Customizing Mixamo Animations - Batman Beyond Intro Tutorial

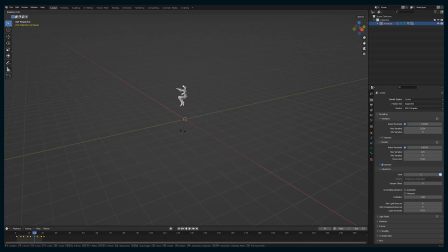(0:00)
Hello, it's Alden. Here's how I did this jumping shot in the Batman Beyond intro. I downloaded a Mixamo animation, this kind of looping, falling motion, but the body direction isn't exactly what I was going for in the shot.
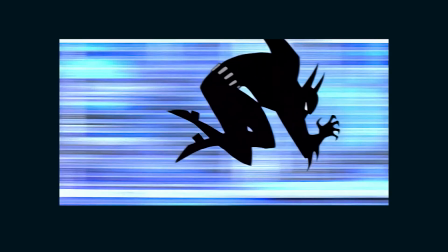(0:12)
First of all, he's kind of looking forward instead of falling straight down, and his knees kind of tuck as he moves.
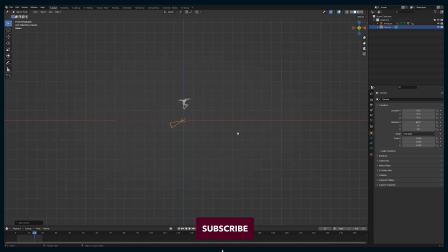(0:19)
So I'm gonna manually go adjust some of the animation and keyframing in this armature that I got from Mixamo. The first thing I'm gonna do, similar to the running shot, is add an empty, parent the armature to the empty, and then also a track two constraint to the camera, also parented to the empty.
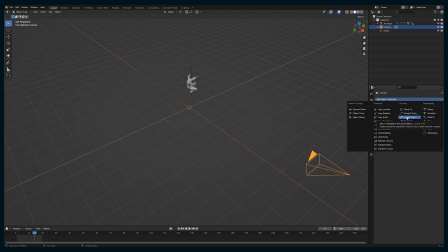(0:38)
And that way, moving that empty around moves Batman left to right,
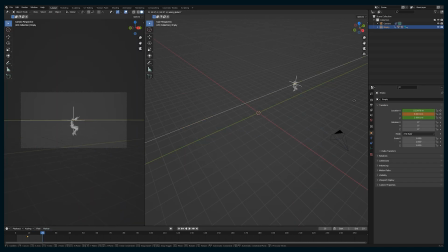(0:43)
but also pans the camera along with him, just keeping everything locked in. Now let's go in and adjust the armature. So select your armature and go into pose mode. And then we are going to,
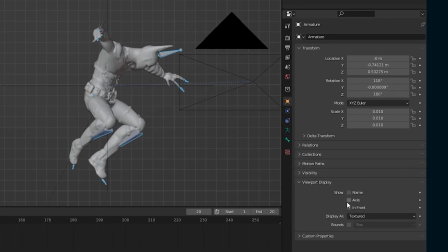(0:59)
down in the visibility tab, set it to in front so all the bones are in front of the mesh so you can see everything.
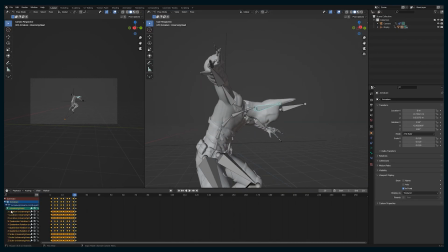(1:05)
And here are all the keyframes of that armature. So I wanna make him look forward. So I'm gonna take, either a neck or head bone and just kind of rotate it a little bit so that he is looking more forward instead of straight down.
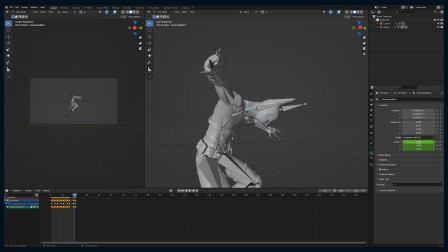(1:20)
But first I need to remove all of the keyframes of those bones because I could adjust it for this one frame, but if I'm not removing all the keyframes,
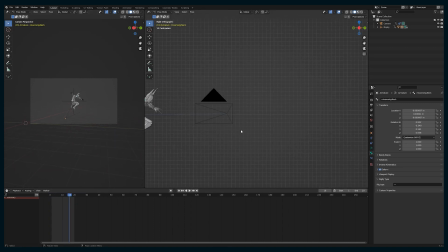(1:30)
then it's just gonna be changed for that one frame and the rest of the animation will have him still looking down based on how it came out of Mixamo. So that's pretty easy. You just delete the keyframes and then rotate it and now his head is pointing forward.
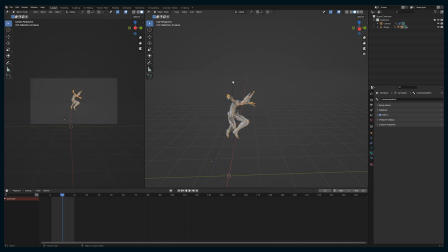(1:44)
Next, I kinda wanna make his legs tuck. So I'm gonna go through and just kind of adjust the keyframes throughout. So by selecting a bone, I will see all the keyframes here in my timeline. And then kind of toward the end, I think his legs are in the right position. Before that,
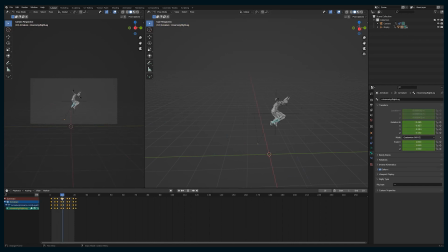(2:01)
I'm just going to kind of delete some keyframes and then adjust the rotation slightly, just to give him a little bit more of like a leg tucking action. It is a little bit subtle here, but knowing how to go into an armature and adjust all of the keyframing is super crucial,
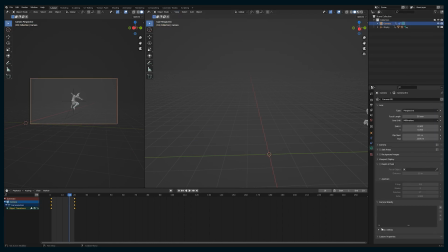(2:19)
especially if you do any motion capture data. You always need to go in there and make some fine adjustments.
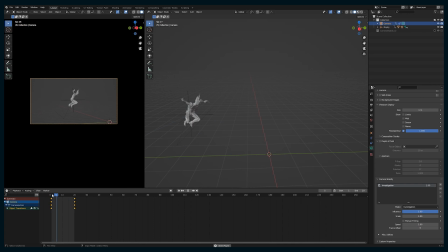(2:26)
And basically that's what we're doing here, but instead of motion capture data, it's coming out of Mixamo.
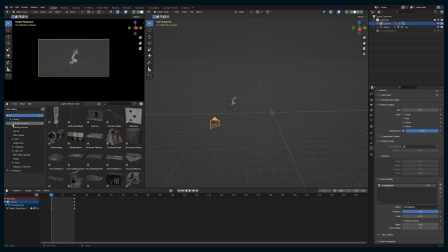(2:32)
So now I'm going to add a background to the scene. So I have these images from textures.com that are all extruded.
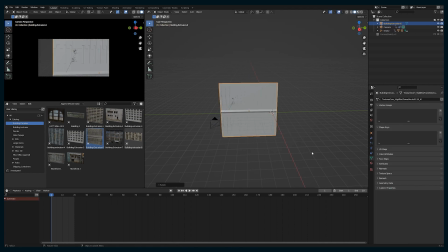(2:41)
And they're saved in my asset browser so I can just drop them in whenever I need them.
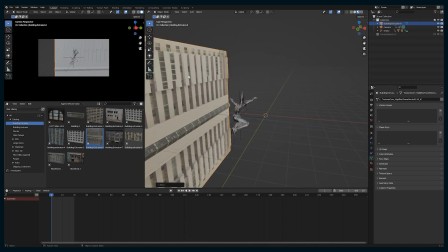(2:46)
So I'm gonna take this kind of apartment building and then rotate it and put it into position. Scale it up a little bit. I'm gonna put it right next to him and kind of scale it to the size that he is.
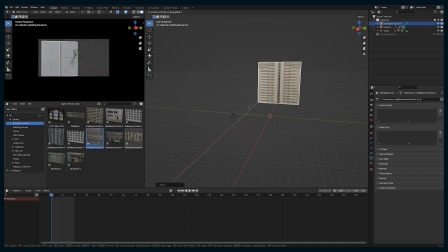(3:00)
So how big would he be if he was on the balcony? And then push it back just to use him as a reference point. With the building in the background, the motion does look a little bit different. So I'm actually gonna bring the building up a little bit closer just to,
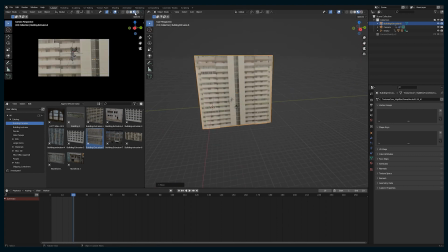(3:17)
have it whipping by a little bit faster. Another thing to do to really add some life to a building like that is,
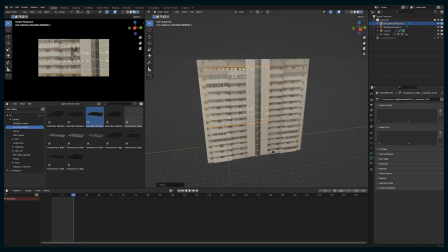(3:26)
here is an image also from textures.com of lights on a building,
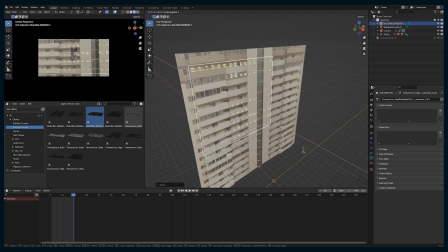(3:32)
and I have it set so all the dark parts are transparent. And then if you take this layer as a plane and just kind of tuck it in, scale it to be about the size of the windows, and then tuck it behind some of the geometry like the balcony and stuff,
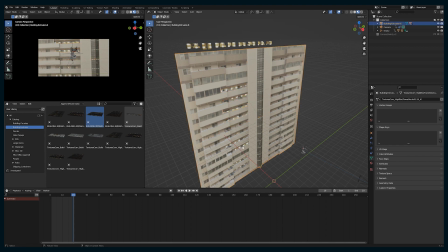(3:48)
that adds a ton of realism and you don't have to build like a full randomizing window asset or anything like that.